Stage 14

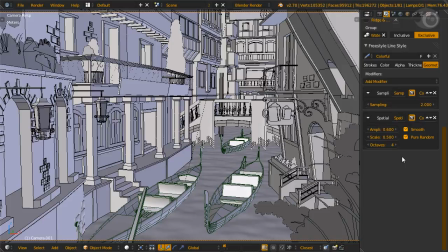8:22 To make these settings appear clearly, we used a sampling of 2 instead of 10 for the base sampling modifier. Now for the water line set. On the stroke subtab, we select to draw only edges that are 20 pixels or more, which means we delete short edges from rendering.
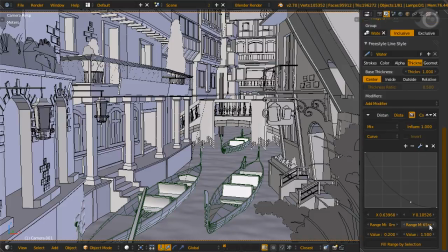8:37 A distance from camera modifier for color and thickness again. On the geometry subtab, Bezier curve with an error of 50. Here we use default sampling as we don't need as many fine details. Basically, those are all the freestyle settings we need. Not so basic, but not so hard either. You just need to understand how they work.
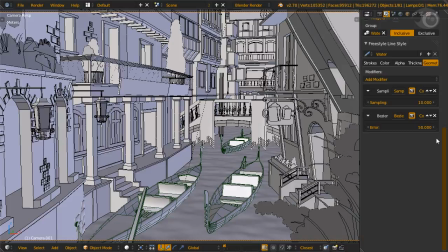8:56 The next part is, how do you get the line to render for composition use? By composition, I mean getting the render ready for post-processing. The first thing in this part is to go to the render layer settings. Here, we turn off all include passes except for freestyle.
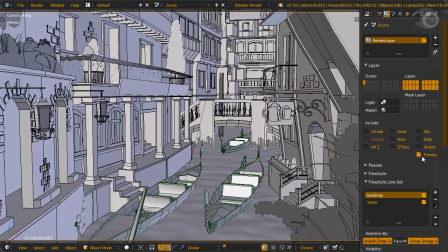9:10 We only want the lines and not the solid render and sky color. Essentially, the lines will be opaque and everything else will be transparent.
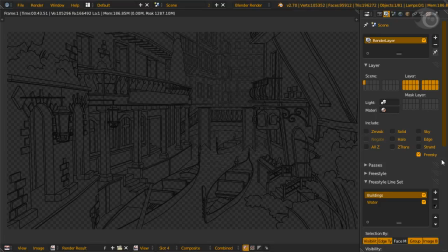9:17 So now we render, and we get nice dark lines with a transparent background. Let's jump into the compositor.
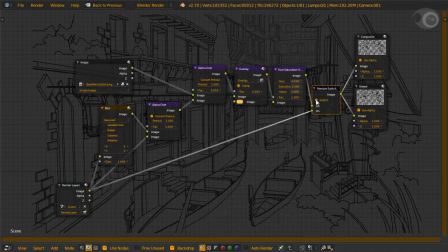9:24 Here we have a switch, and it bypasses the already done composition. Now we turn it off.
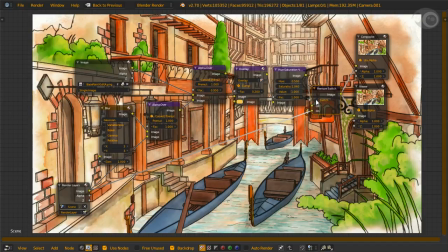9:30 Let's check each node one by one. To make the lines softer, we blur them slightly and alpha over the original.
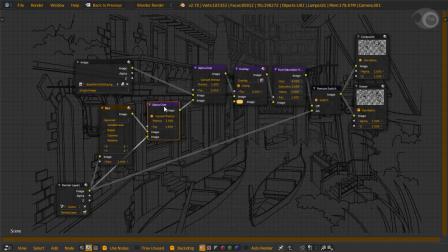9:37 We don't use the mix node because you'll lose the alpha information here. Next, we need an image as a background to put the lines on.
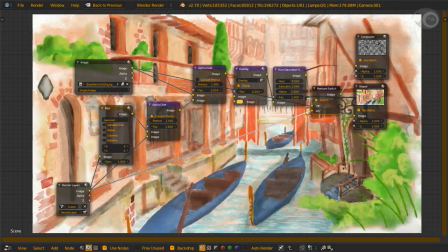9:44 The background image can be a render layer from any render engine, like Internal Renderer or Cycles, or an image you painted yourself.
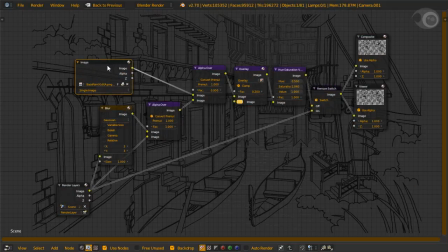9:51 In this case, Sage painted one for us. The line is alpha over the image. The factor is lowered to make the lines alpha blend with the background image. The next two nodes are a little of a color adjustment for style.
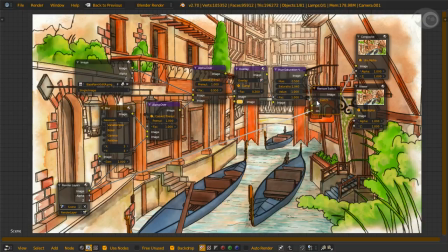10:05 And we're done. You can admire it by printing the render on some paper, frame it, hang it on a wall, and then smile at it for long hours. Because it's so worth it. But the scene is still slightly incomplete. It needs some human characters or something, so show us how you can improve the scene.
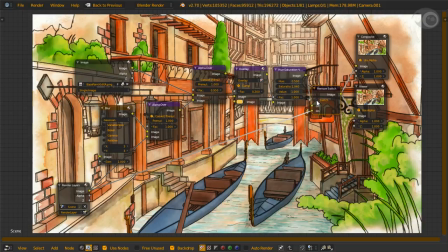10:20 And now the bloopers. Not everything goes as planned. We actually failed on our first attempt, and you can see that on layer 11.
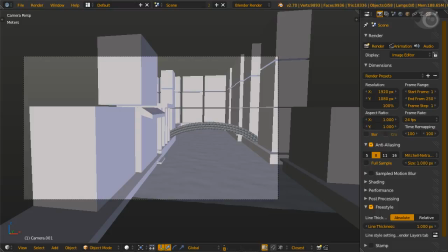10:28 We found that, to make a more interesting composition, we needed to break out of the straight box composition.
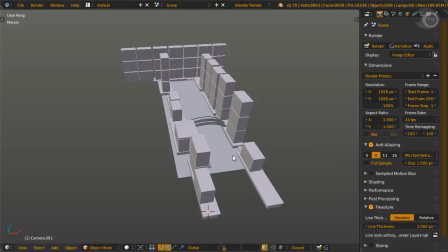10:33 And maybe you can use such advice too. Anyway, time to sum it all up. To do line art, always try to think of the screen space line density.
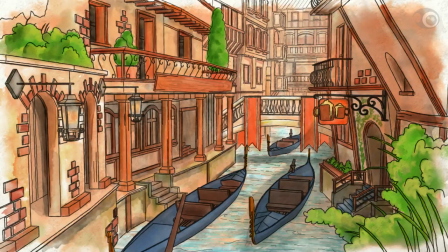10:42 Sketching on the screen space is an excellent procedure to visualize and ensure line density is almost even and balanced. Make the models with freestyle line types as guidance. Again, model for style. Always remember that the rendered lines can go to any image, even painted ones.
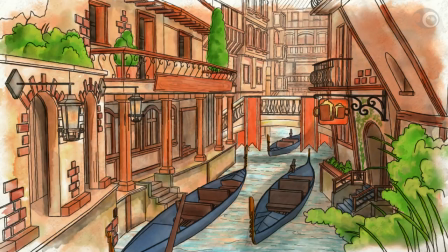10:58 So if you like, you can use freestyle with Cycles, Renderman, Arnold, Mantra, V-Ray, Maxwell, Octane, Mental Ray, Psychopath, or one you code yourself. You can do as you like. Or you can do it the other way around, like export the rendered freestyle lines to be composited in After Effects or Nuke. Sky's the limit.